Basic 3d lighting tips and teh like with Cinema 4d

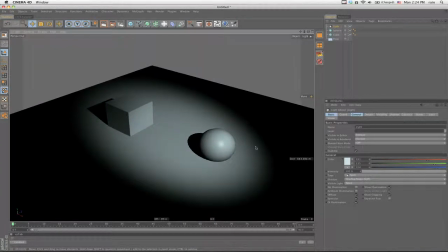It makes it look cooler. So just so you know, just like in painting, I never studied it, but I picked some stuff up.
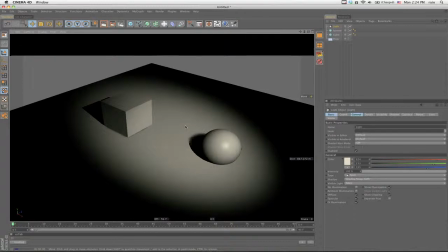So the warm colors kind of draw you forward, or draw things forward in the scene, and the cool colors, or the blues, push it back.
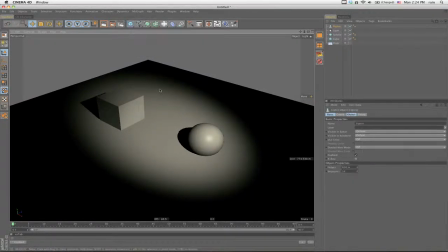So say we had a character, I'm going to use this default character because everybody probably has this dude, this mannequin guy, and let's bring over here, like in the front of the shot, right?
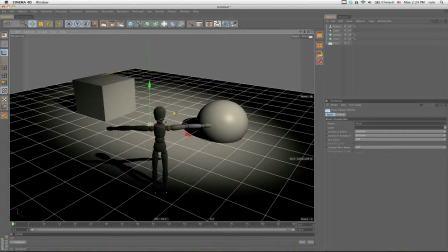So let's just say this is just a scene with this character here, right?
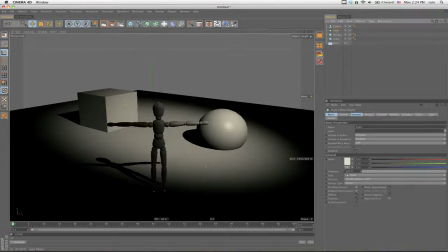So we want him to feel like he's in the foreground. So I'm going to go switch to another view and look through the light again.
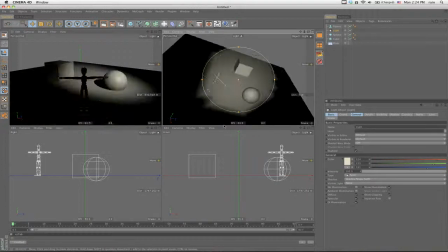And then go put some warm light on this guy. right?
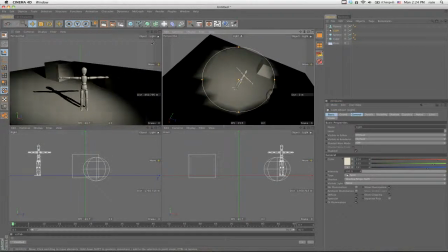So he has this warm light on him.
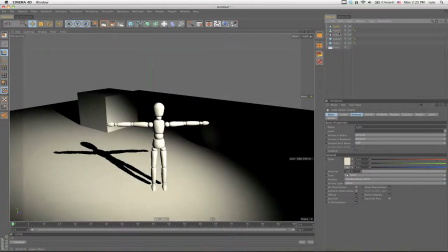And then I'm going to go and just copy and paste this light to make the same one, but then make it a cool light. So I'm going to add some blue to it, maybe a little more.
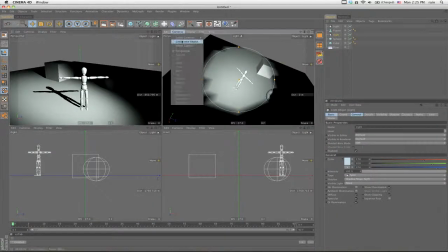And I'm going to go back over here and look through that light and light the background with that.
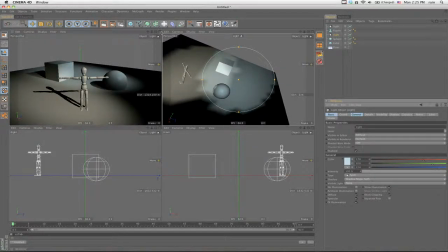Now this is a really like simple example.
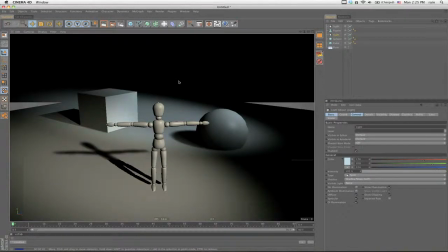I mean, I don't know if I would light something exactly like this, but can you kind of see how it makes him pop out more?
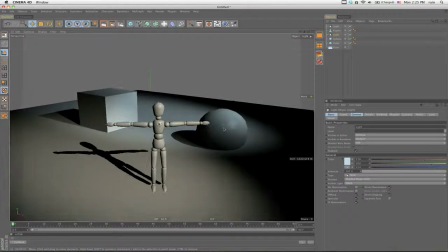I mean, both things are lit, but it's just kind of how the colors work. And I mean, how would you figure out these colors?
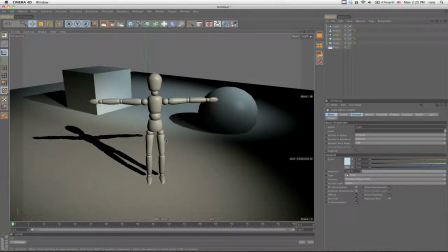One thing that I do that I found is really helpful
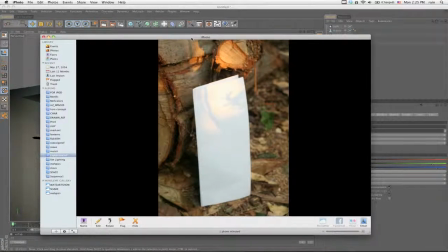is if you find environments in real life where you like the lighting, get a white piece of paper.
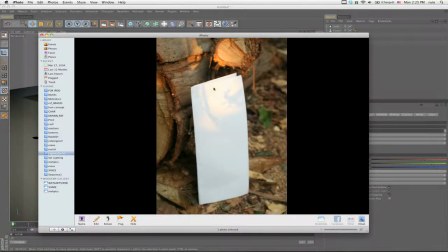So I like this lighting here in this park. So I took just a white piece of paper. You want a pure white piece of paper. Put it in the scene. I wanted to find out what the colors of the shadows and light were at this time of day.
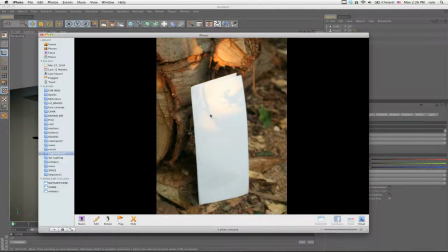So I put the paper there and I took a photo of it. And then I brought it back, put it in Photoshop, and then, you know, use a little eyedropper to get the colors. Because sometimes, a lot of times your eyes deceive you in what color you think lights and shadows are.
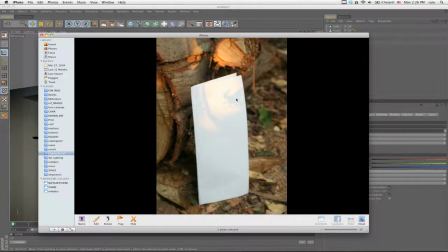So from analyzing this, I found out that the shadows were blue or cool, and the light was like orange.
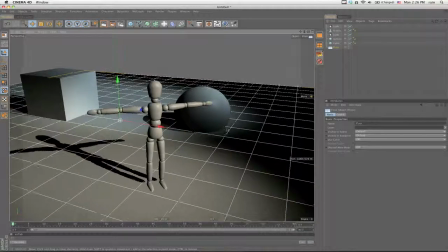So ever since then, I've been lighting all my sets with these orange and blue colors.
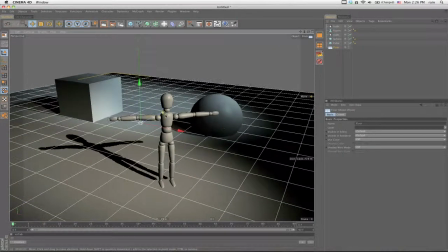And if you just think about that, like using warm colors to pull things forward and cool colors to push things back.
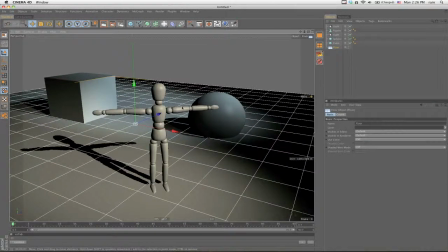And also it has a lot to do with mood, because, you know, the cool colors are ice,
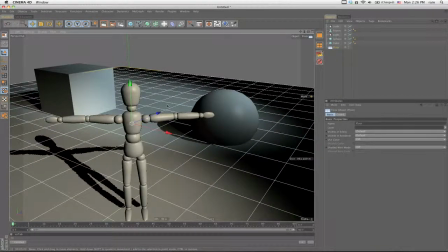so cold, so they kind of lack emotion, or they make things seem lonely or desolate.
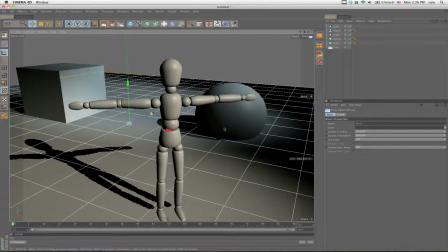And then the warmer colors are more alive, or, you know, make things seem like friendlier. Just think about a character sitting by a fireplace. He'd be orange or yellow and he'd look warm and cozy, you know, as opposed to one sitting in an igloo,
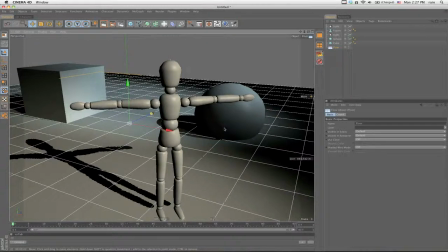which would be cold, you know, and not look so like, you know, like a nice place to be.
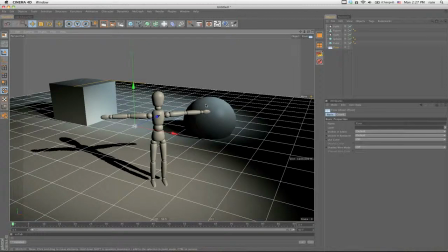So something else, I mean, I think I went over 3-point lighting in one of my other tutorials, so, you know, I wouldn't just use this one light on the character.
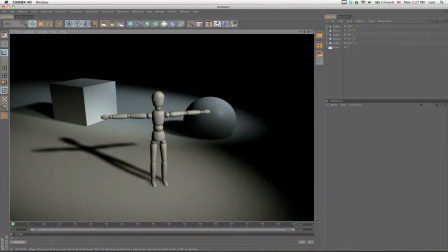This light that I have here would be the key light, and then you see that these shadows are kind of a little too dark there, and it still looks like two-dimensional.
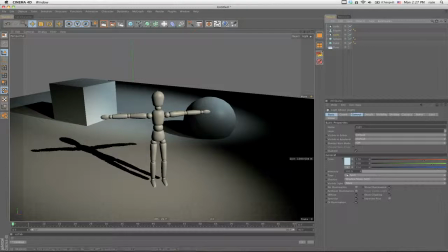So I would add another light that would be probably half the intensity of this one, and then bring it in from over here to fill in this one, and then you can add a backlight. But there's plenty of information about that stuff. That's pretty basic stuff.
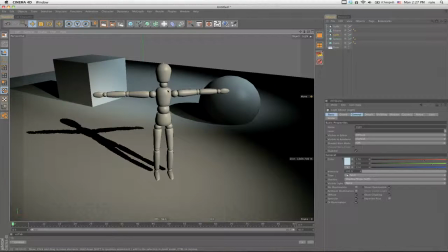But something else that I've been using a lot in the movie is the use of gobos or gobos. I'm not sure how you say them, but they're kind of something that was used a lot in theater and old movies. There's a really famous film noir lighting book called Painting with Light, and that's where I got the idea. But what it is, and this is how I use it.